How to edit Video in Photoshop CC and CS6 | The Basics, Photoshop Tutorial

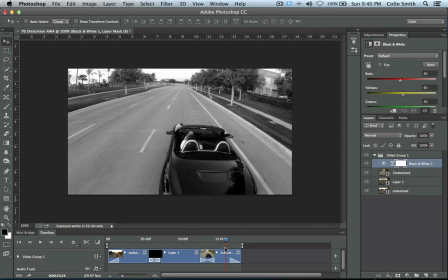12:24 And now we have this black and white video of this car going. Well, we can change all kinds of things with adjustment layers.
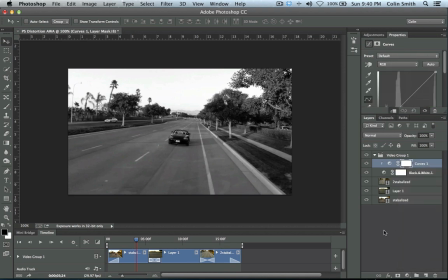12:33 If we wanted to add a curves adjustment, we could. And with this curves, let me just pop out the curve here a little bit.
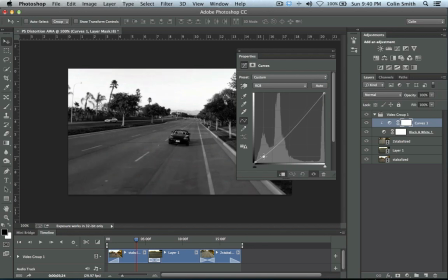12:40 You could tend to plug up the shadow a little bit more, which is done a lot in movies. And if you wanted, you could open up the highlights. So what we've done is we've actually increased the contrast quite a bit.
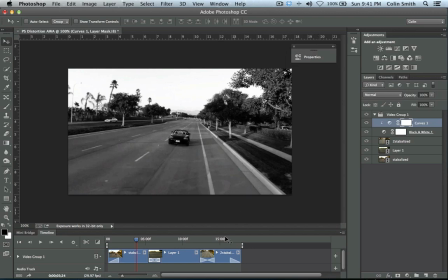12:52 And this might not work so well in color, but in black and white is quite effective. So let's have a look.
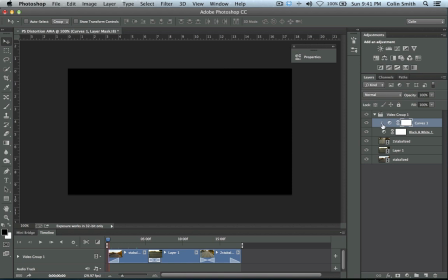12:57 Once again, make sure that that clip is turned off. If it's clipping like that, hold down the Option key and then just click on the layer. And now it's going to affect all the layers underneath. So let's play it now. We've got our adjustment layers.
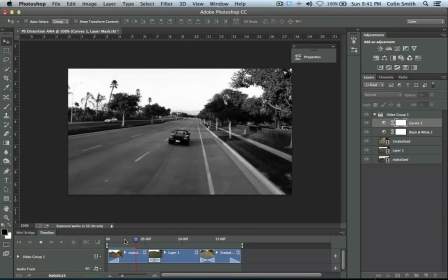13:11 We've got black and white now. And we've got the curve adjustment.
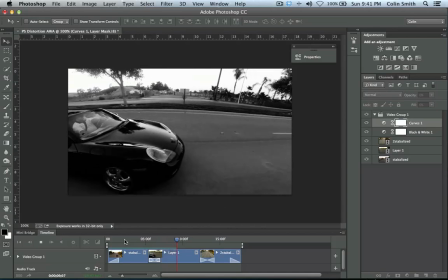13:17 And you can see that we've got this nice black and white effect.
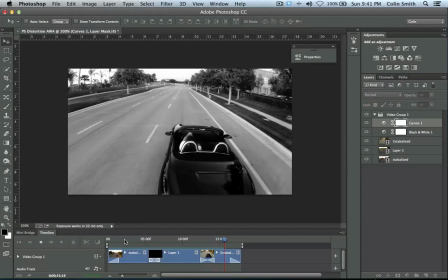13:23 Now, if you wanted to take it even further and add a sepia tone, you could do that.
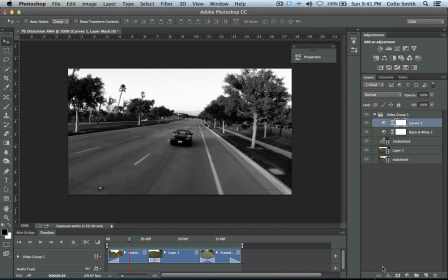13:29 In fact, you could apply any adjustment layer that we have here.
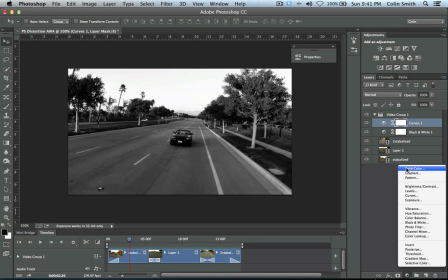13:33 One of the ways I like to apply a color, a cinematic color here, but before I do, notice one of the things that we've been having here when we've been applying these adjustments, as you've noticed,
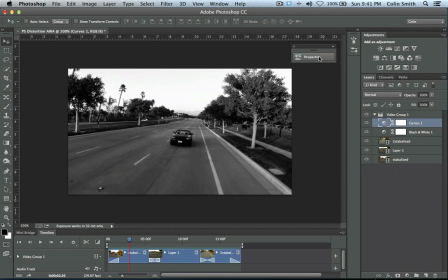13:43 here's our adjustments here, that if we go into our properties here, you will see that we've got a lot of different things.
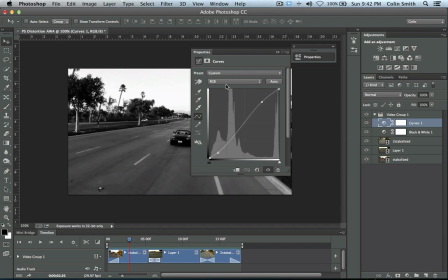13:50 When we click on our adjustments here, they now appear in the properties panel. So the other thing is the mask. If we wanted to add a mask, we could do that, but we're not going to do that right now.
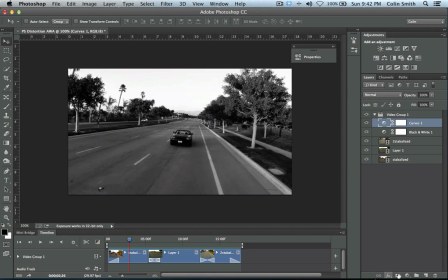14:02 What we're going to do is I'm just going to go back down again, and I'm going to apply a solid color.
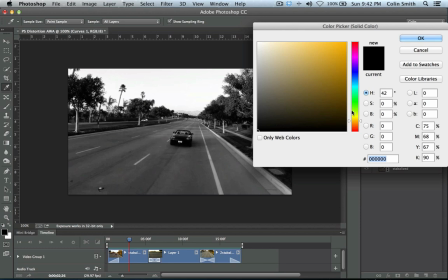14:08 Now with the color, I'm going to choose this. We want to do a sepia tone, so I'm going to grab an orangish color, click OK.
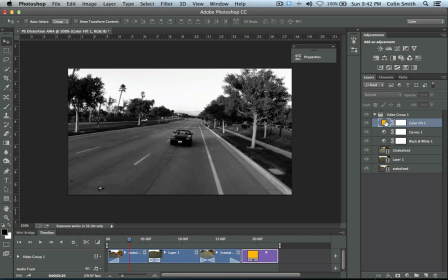14:15 And now I'm going to change the blend mode of this color because I want this blend mode.
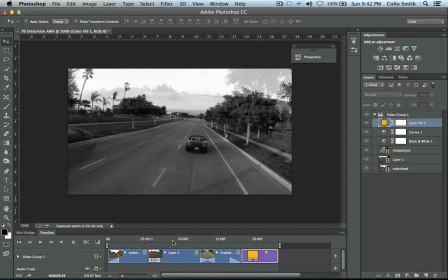14:22 Notice though, before I do that, now that I've created this, notice it's just at the very end.
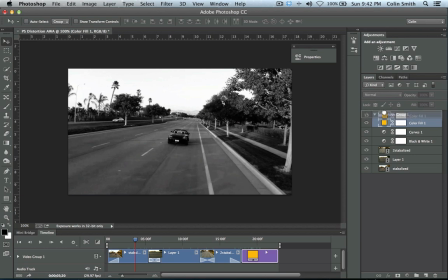14:28 I want to make you aware of that. What we need to do is drag it out and we put it on top.
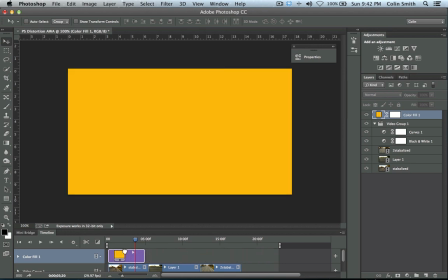14:35 And then what we're going to do is we're going to grab this and drag it here all the way out. So now this lasts the same amount of time as our footage underneath.
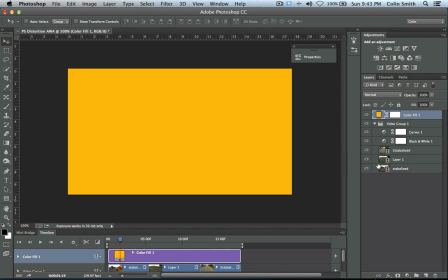14:48 So if that's what happens, if you've got them appearing in here, do that. Now any of these, I could drag these out as well, but there's no need. But with the color one, I do need to do that. So what I'm going to do is I'm going to change the blend mode to color.
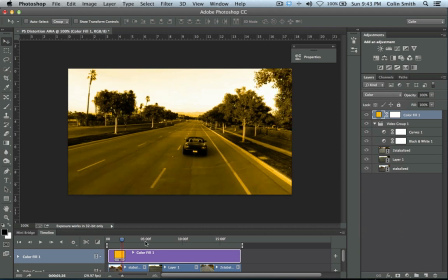15:02 And now you can see the color come through. And to choose the amount of color that I want in here, all I simply do is adjust the opacity.
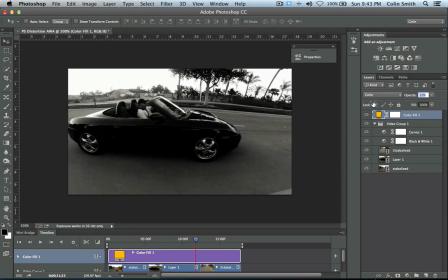15:10 So I'm going to take the opacity down and just give it just a little smidge about there.
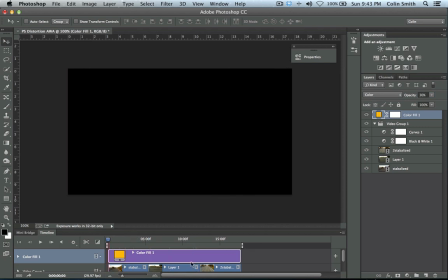15:15 And now we've got this cool sepia tone video clip.
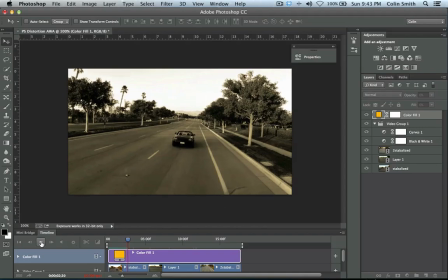15:20 Let me hit the play button here and you can see how that's going. And one of the other nice things about doing this, when we do this kind of effect,
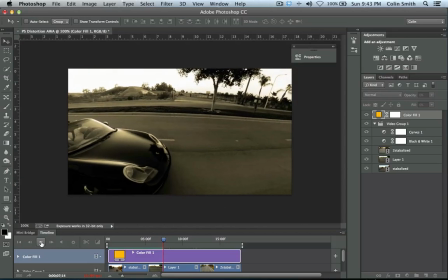15:28 it really ties the footage together, because now the footage has this uniform color effect.
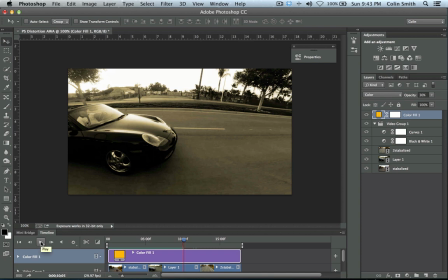15:33 Now, while I'm doing that, I'm going to show you one more thing. If I turn off the black and white, by applying this color adjustment, it gives a feel or a look to our entire footage.
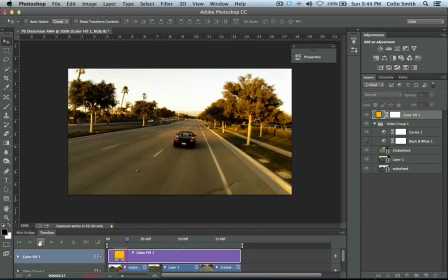15:46 So now you can see here, this footage has got this really warm kind of a color tone, because it's not black and white anymore.
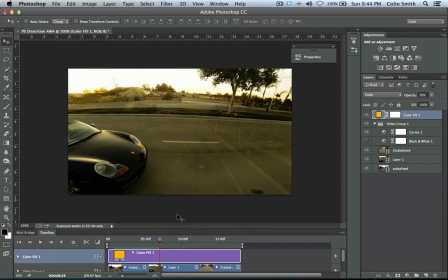15:55 And so sometimes if you want a cinematic look, all you need is two things. One, increase the contrast here with your curves like we did, and add a little bit of a color cast.
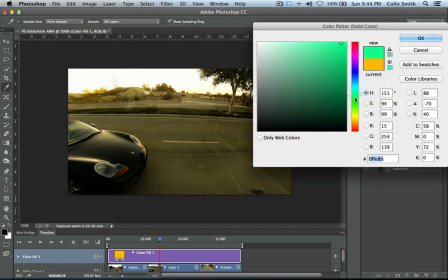16:06 You can change the color cast. Double click, and we could go, say, a greenish hue, so we get something that looks like it's out of the Matrix.
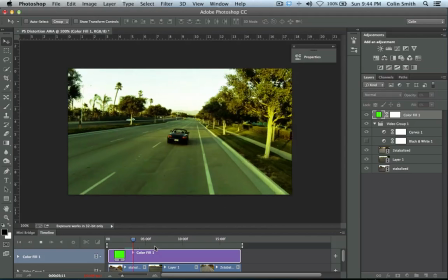16:15 And now we can play it back, and notice that all the footage now has this green tint to it.
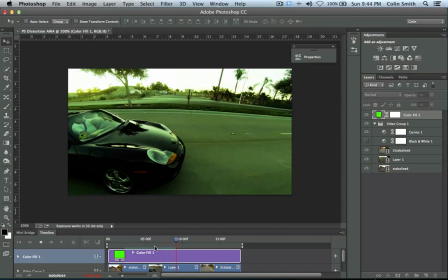16:22 So you can see how easy it is to apply these different adjustment layers to the video
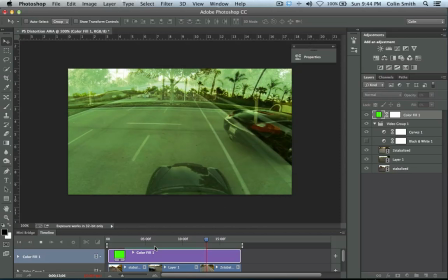16:28 to get different feels to your video and just really change the mood of it entirely.